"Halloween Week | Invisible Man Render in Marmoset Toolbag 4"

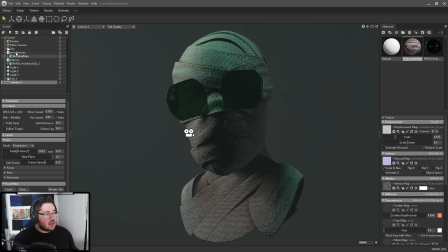[16:37]
I'm not too like in love with the pose. So I'm gonna grab the Invisible Man and the glasses and let's rotate them.
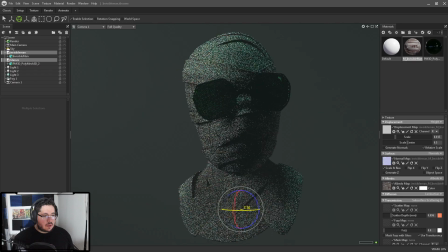[16:46]
I think I like this pose better when the shadow was like on the cheek, kind of like a Rembrandt lighting situation.
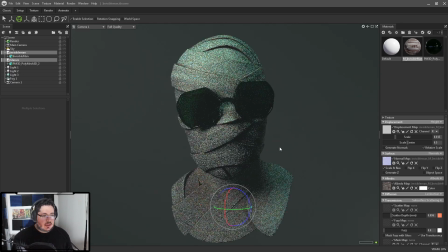[16:57]
There we go. So we can still have him looking at the camera slightly to the side like this, but now he's looking a little bit nicer. And let's go to the camera now, and there's a couple of things that we can change.
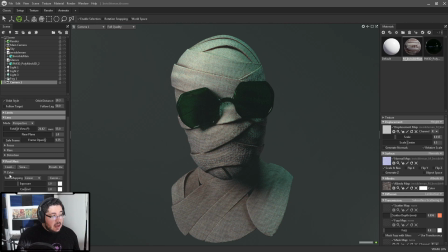[17:08]
For instance, one that's very important, or works very nicely, is the bloom. Bloom will give this sort of like magical feel to it. I don't want bloom. Sharpen is definitely gonna help. It's gonna like really punch the cloth texture. But there's the focus. Focus is super important, depth of field.
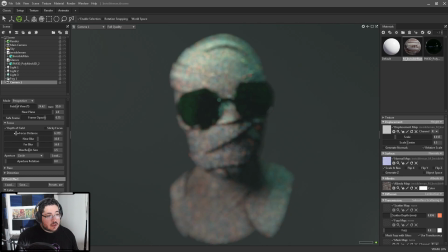[17:24]
So we can focus on the glasses, which are like the main part of the character, right about there.
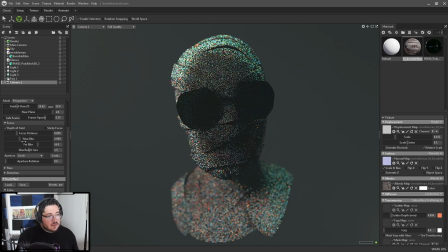[17:29]
And we're not gonna have any near blur pretty much. And the far blue is gonna be very minimal. So that we just like barely blur like the part here, like the back part of the shoulders, and we get a nice effect.
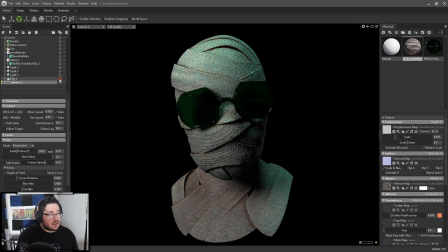[17:42]
I don't think I like the fog, to be honest. I think the fog doesn't help, so I'm gonna get rid of it. In this case, I think this looks way stronger. There's one thing that's very cool, which is Chromatic Aberration, and that's gonna like move around certain things, and it's gonna make it look way creepier. So I'm definitely gonna push the Chromatic Aberration like up, and it's gonna look like
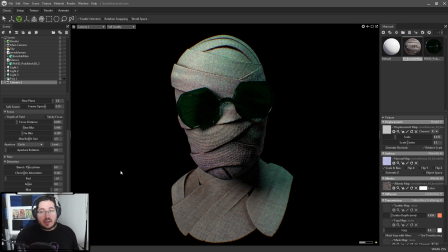[18:02]
an error on the camera, but it really helps us push this sort of like a creepy thing. Like horror movies tend to do this quite a bit. You can see the Chromatic Aberration up here on this upper part.
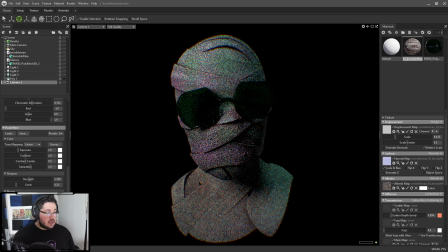[18:14]
Of course, a vignette, super useful every single time. It's just gonna like focus on our character and make sure that we are exactly going over the character like this. Grain, I don't recommend. Bloom, in this case, I don't recommend either. Contrast, we can push the contrast a little bit.
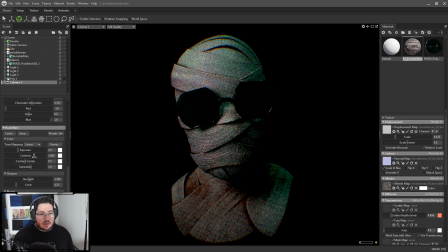[18:32]
I think we can like do a little bit of overkill. It kind of looks overkill to me here. Maybe a little bit more exposure since we're pushing the contrast up. And there we go.
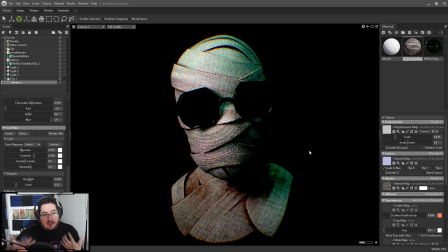[18:42]
So now it looks like this sort of like found footage kind of thing, right? Like there's a lot of post effects that are making this render like a really pop out. I think the contrast is way too much though, so I'm gonna be bringing it back.
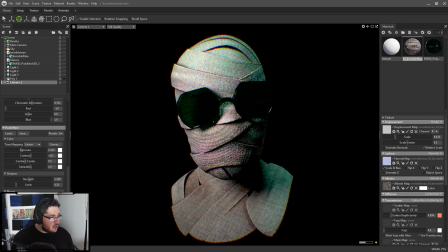[18:54]
So yeah, look at that. I think that looks good. Wouldn't you guys agree? I'm gonna go into the curves and I'm gonna do something that I really like doing. And in this case, you can see that there's some like blue colors on the shadows. So if we push this here, like we're gonna get some interesting contrast.
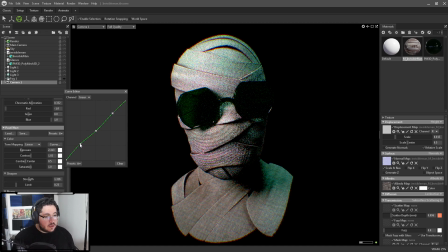[19:09]
So what I'm gonna do is I'm gonna add 3 points right here, and I'm gonna push the shadows a little bit more to the green side like this, and the highlights a little bit more to the red side. So I'm gonna go now to the red channel, do the same thing, and then push the reds to the other side like this, and then this one like this.
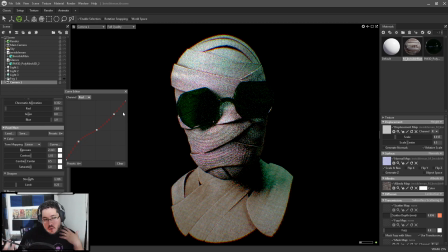[19:27]
And that way we're gonna have this sort of like green brownish like thing going on.
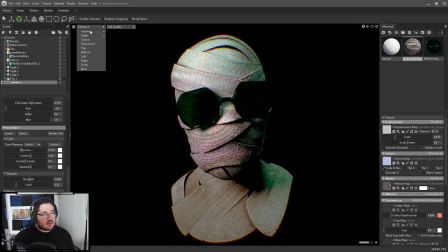[19:32]
And you can see the difference if we change back to our like normal camera.
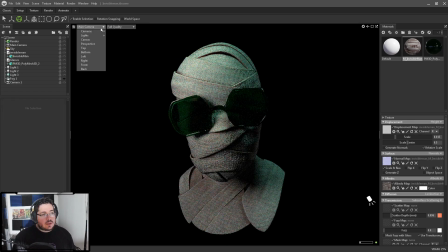[19:36]
This is what we see like normally. and this is what we see with the post-production.
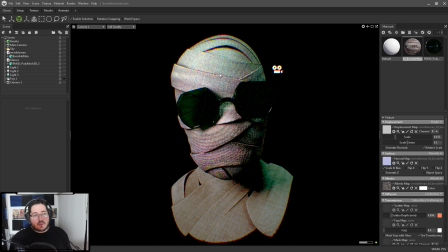[19:42]
So as you can see, post effects and post-production are going to be super important. It's one of those things that a lot of 3D artists think that doesn't matter as much. Like, you think that you want to get your render and the render is going to be like perfect and that's it. There's a lot of magic that goes in the post-production side of things, like color correction and things like that, where things just become like super important.
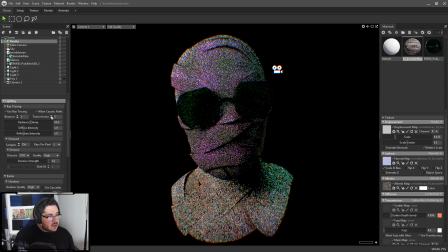[20:02]
Now on the render, I'm gonna go into the transmission and I'm gonna increase the transmission a couple more times.
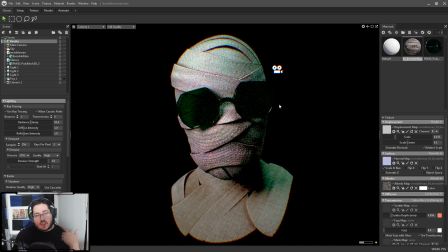[20:07]
That's gonna give the glass more chance to kind of like render through, and you're gonna see that this one gets a little bit lighter because it allows rays to actually like go through it and come back, and that creates like this very nice effect. Now I want to try something. It's gonna be super crazy, but let's try.
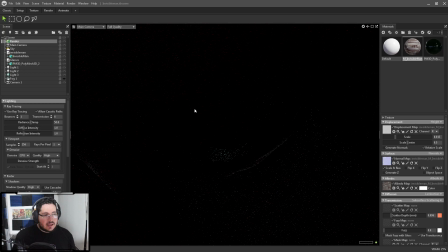[20:23]
I want to see what happens if I were to put like a light bulb inside of the character.
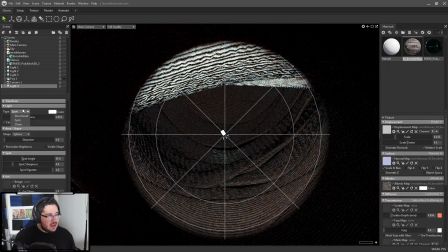[20:29]
So let me place a light bulb right here. I'm gonna change this to an omni light, which is like a light bulb.
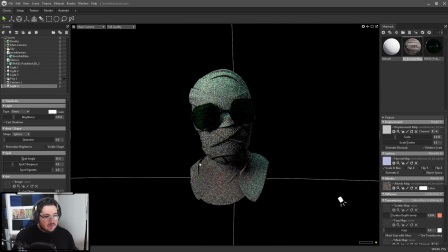[20:37]
And I just want to see if it like makes a big difference. Let's move this thing like up here and increase the brightness.